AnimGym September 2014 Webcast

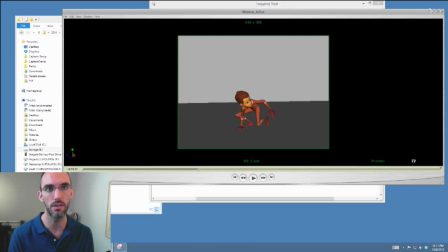[8:33]
And if you're animating with tempo, you won't find you fall into that problem normally ever. Okay, so thank you, Kidwana. Very, very good animation. Thanks for being a part of the AnimGym. I think you've participated in every single one, I think. I'm not sure, but I think.
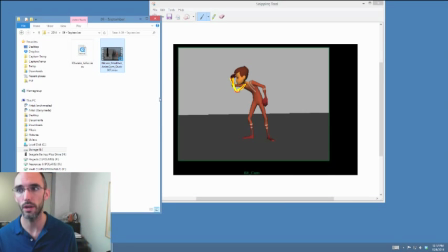[8:50]
Same goes for Nicole. Here we go with Nicole's animation.
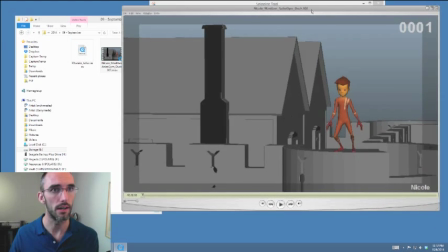[8:55]
Nicole is a stalwart member of the KennyRoy.com community, and I'm always excited to see what she comes up with.
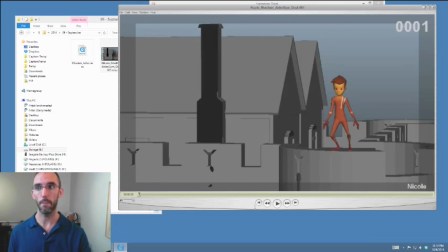[9:03]
Here we go. Ooh, interesting. Okay, this is actually an interesting test in that it has the
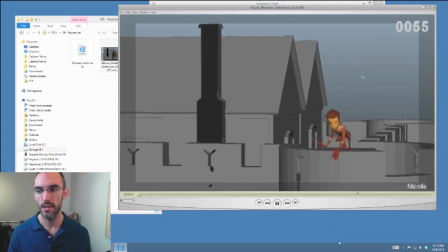[9:23]
repetition of that thing coming at his head, so we expect him to sort of do something that kind of gives us a little bit more of a story of who he is and why he's there and what's going on.
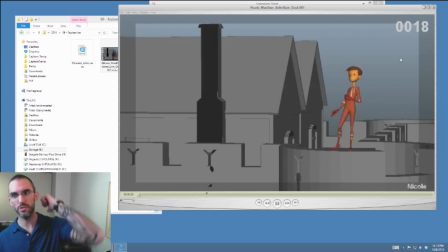[9:40]
So, like, for instance, if an arrow goes at your head and you just casually dodge it, then are you really actually going to stand there and wait for the next one? If you're the kind of like assassin or whatever that can casually dodge one arrow,
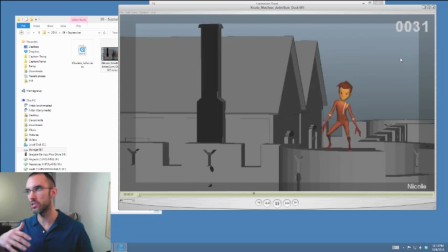[9:55]
you're probably going to be on the move. you're probably going to, you know, dodge one arrow and then die at the person, you know, that's firing arrows. You're not going to dance around and whatever. Okay, so let's take the second action, your second choice, as the one that we're going to keep.
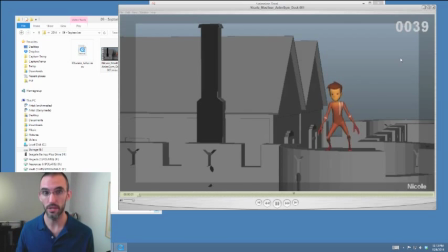[10:11]
All right, so if you're going to be dancing around and dodging arrows, then the first one couldn't be just like so easily dodged, right? This would have to be sort of an action that's carried out through the shot.
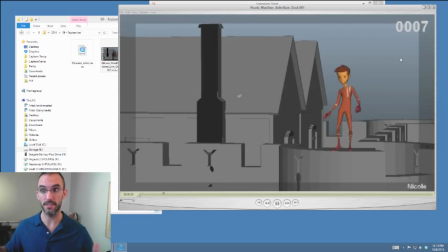[10:27]
So the first one, he might be dancing and dodges it to the side, and then it comes back in the next one, and then ducks underneath it. So I'm saying kind of the two performances, the two choices for
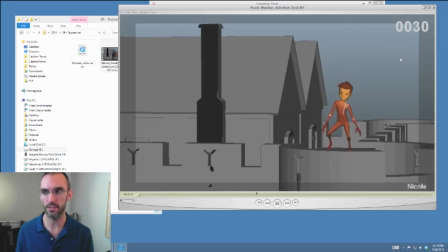[10:44]
each individual arrow are kind of like two different performances almost for me. I would think about like which one this actually is. He's like so calm and cool, and then he goes into like the real preparedness
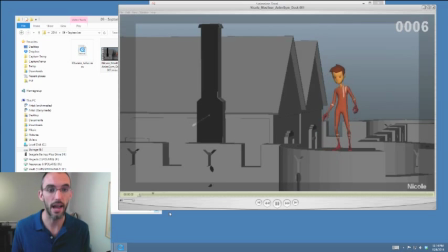[11:05]
stance, and it kind of feels very different to me. There's also a little bit of you know, some weight issues. He stands up kind of like diagonally and kind of like shifts linearly over from left to right and stops himself,
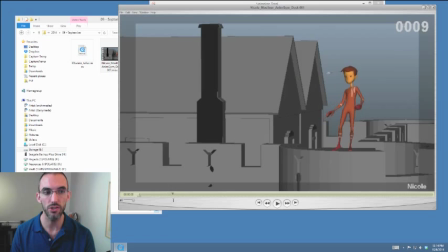[11:21]
I feel like, with far too much ease. All right, once you go past, see how he goes past the halfway,
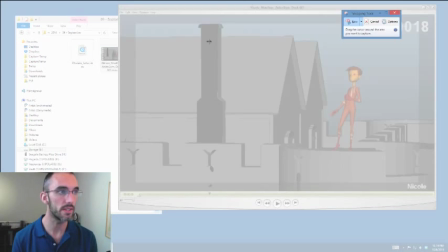[11:30]
the center point here.
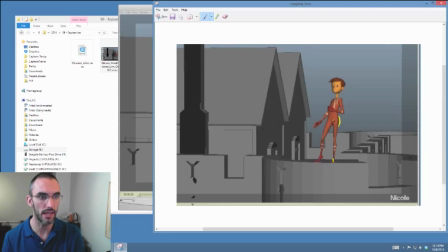[11:35]
Like his hip is past, you know, this plant, you know, the majority of his weight. So like once you go past that, there's not really any stopping you. There's not really any like quick way to get you to kind of stop moving laterally, at least.
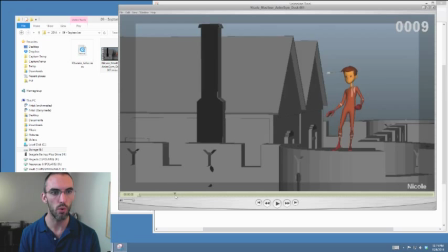[11:53]
So since he does move so quickly, you know, over that planted foot, it kind of feels like there's nothing that's really keeping him from continuing on that way. So it is a little bit of a weight slip up that you made there for me.
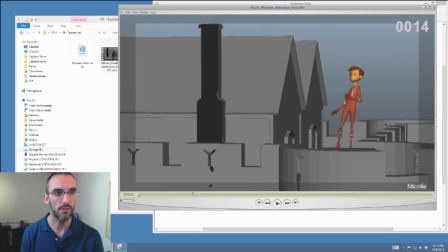[12:10]
Also, watch out for those full body keys, because it kind of does feel like his hand cruises into, you know, a slow in and then out, and then takes the whole body with it.
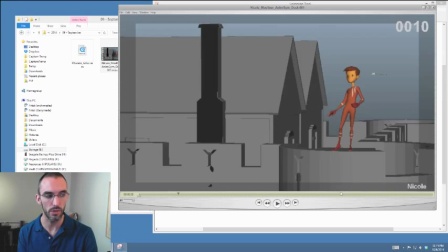[12:24]
You don't want the limbs to die. You don't want them to come to, you know, a full stop, and then, you know, the whole body kind of like comes to life with them. It feels a little bit too full body keyed.